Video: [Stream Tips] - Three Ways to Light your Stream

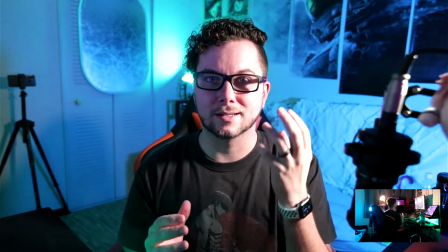4:40 so now what you can see is there is a harsh contrast between the very bright left side of my face and then the right side of my face and
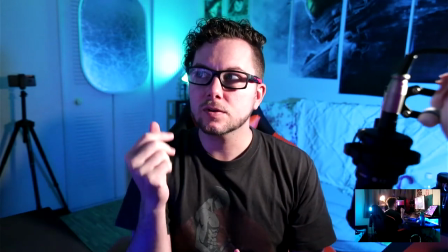4:48 I'm looking at it in the monitor here and you can actually see even though I've got a monitor here lighting this contrast is very
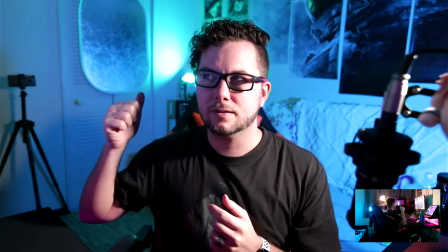4:55 sharp now you see that reflective thing back there so
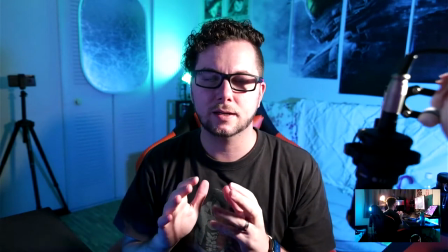5:00 that has two sides there's a white side and there's a very reflective silver side.
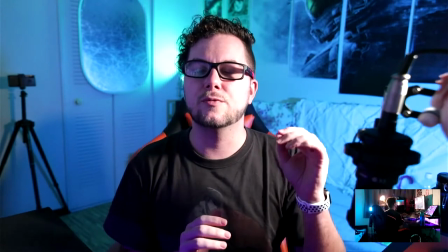5:06 So if you're going to do something like this with a harsh light I would very much suggest either having a small low level fill
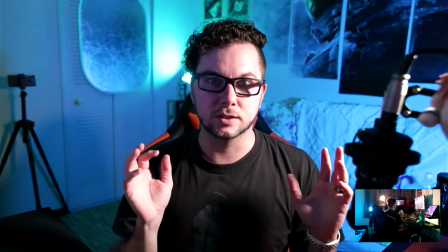5:13 light off to the right or the second option which is what I'm going to do is use something like that to reflect.
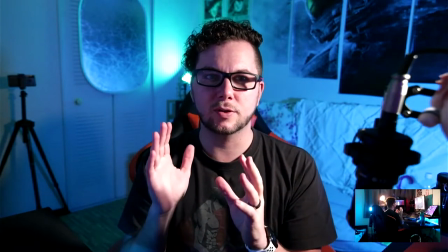5:21 Now take a good look at this and I'll actually maybe throw up a side by side of this so you can see.
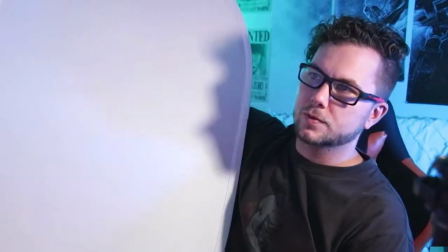5:26 Let me grab that and we'll take a look. All right first off let me just explain something. So this I'm just gonna hold this like right here
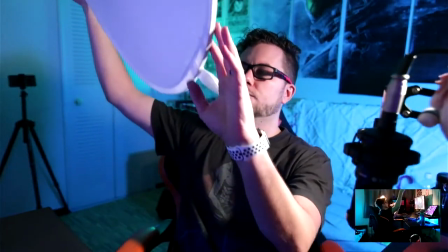5:34 so the idea here is we're reflecting light now for me what my monitors over here and so
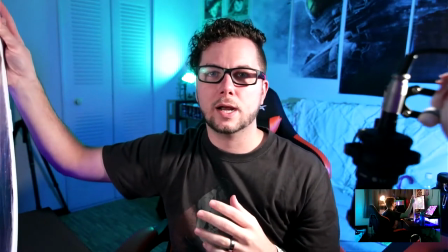5:42 optimally if I were going to set this up what I would want to do is actually flip these right I don't have a monitor over here
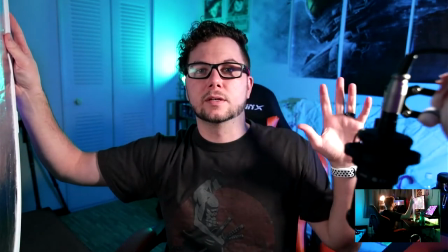5:50 so I'd want the light on my right side and I'd want the reflection coming from the other side
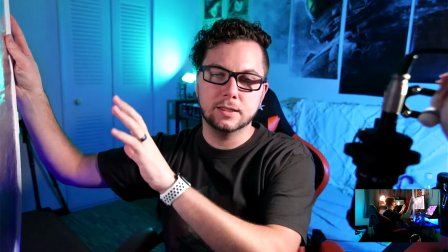5:55 now if you have a small fill light you can put on this side you don't have to worry about the reflection.
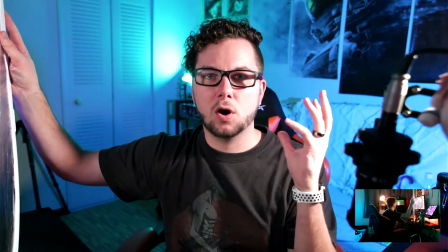6:00 But the idea here is that I want it to be pretty harsh on one side with a little bit of fill because I don't want too much contrast,
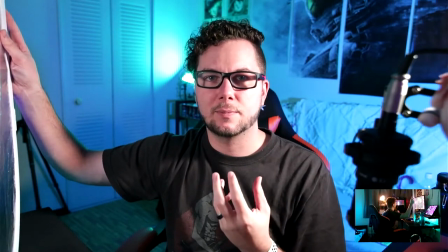6:08 but I want enough light to light my face well and fill my face.
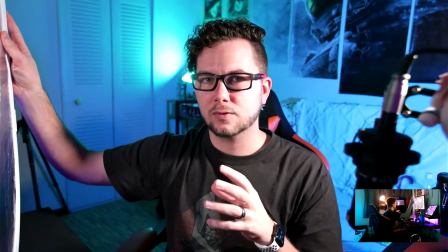6:14 And so those are three different techniques you can do on your face light.
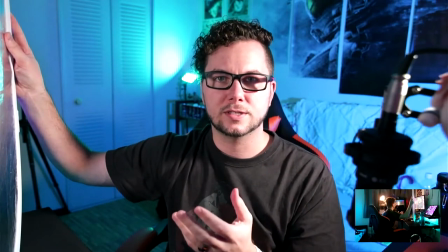6:18 And I'm going to adjust this back to the normal front-facing camera, and we're going to talk about background lighting. So what a lot of people don't understand is that it is important to be able to have contrast between your foreground which is your face cam and your background which is everything behind you and it's really hard to get a good balance of having a lit background and a lit face while having contrast there so let me show you guys a difference so i'm going to turn on my overhead light and watch what it does to the look and feel if you will
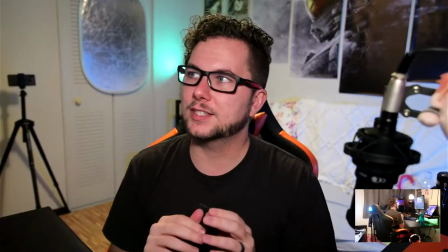6:52 of this entire shot. As you can see everything is still lit.
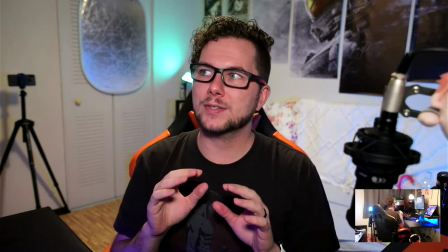6:56 There's no difference aside from the light above but outside of depth of field there's not really any contrast
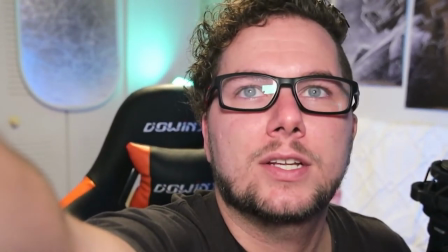7:03 between my face in the background but the reality of it is it's just not as good as if you did this correctly.
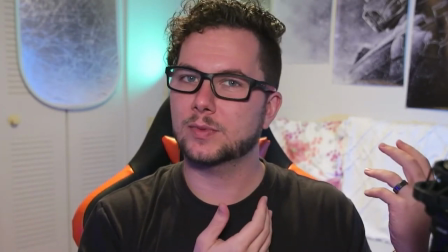7:12 And so what I do as you can see is I've got some lights on in the background but there's some different things you can do with this
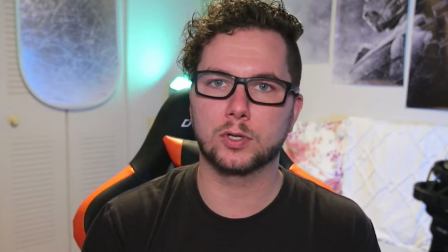7:18 from a positioning standpoint to kind of the look and feel you're going for so what I'm gonna do is we're gonna pause for a minute I'm
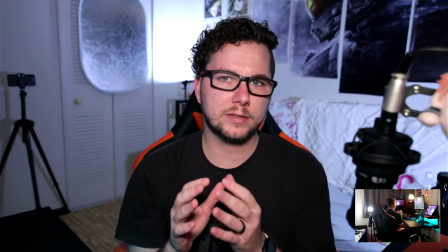7:25 gonna come back and I'm gonna show you so one of the things that you can do is have colored lights in the background which is what I do
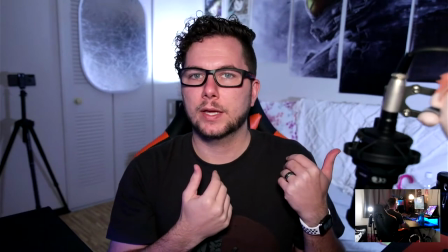7:33 it's one of the things that I do but you can see I've taken the color out now color helps create contrast naturally because you've got
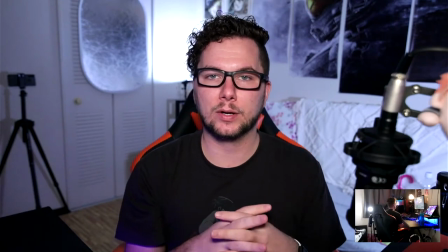7:42 like a blue hue or a green hue or maybe even a red hue something like that in the background and what you do there is this a natural contrast between
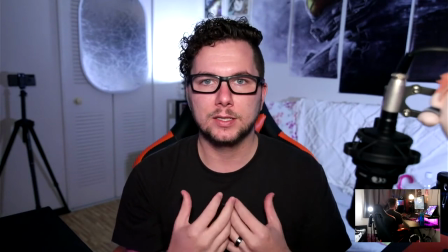7:51 maybe a cool or a warm light that's lighting your face depending on the feel you're going for but the key is not that
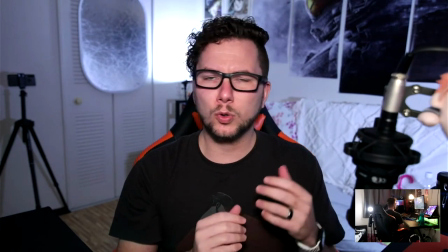7:58 you have colors in the background or white light in the background or even a cool light in the background that's not the point the point is that my
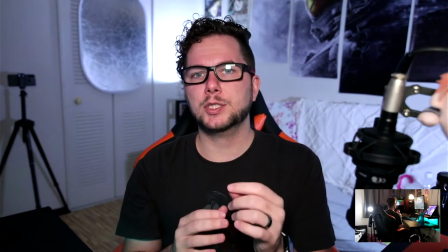8:06 background is lit it's visible but at the same time there's contrast created between how my face is lit and how the background is lit and
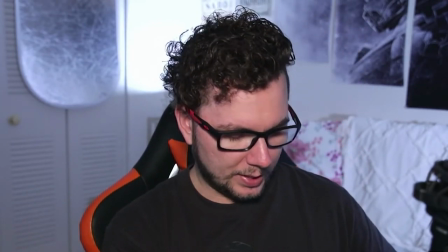8:15 I can even so I've got you guys can't see it but I can increase and decrease the amount of light now
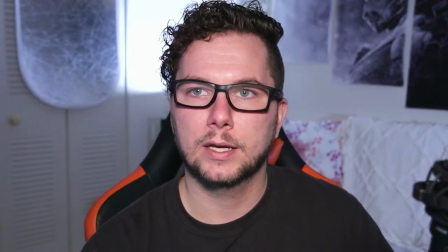8:23 you can see even with this you can still see a well-lit background right and I can bump this up and make it as well lit as I want and you can
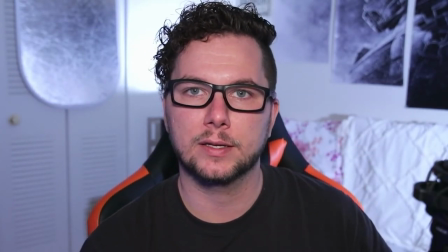8:31 see that light kind of goes at an angle towards that wall and the couch slash bed that's back there and then I can turn it down now if I wanted this light off entirely
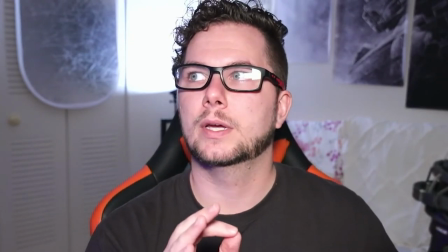8:40 it's still interesting right there's still light in the background it's not it's not done all that well but there's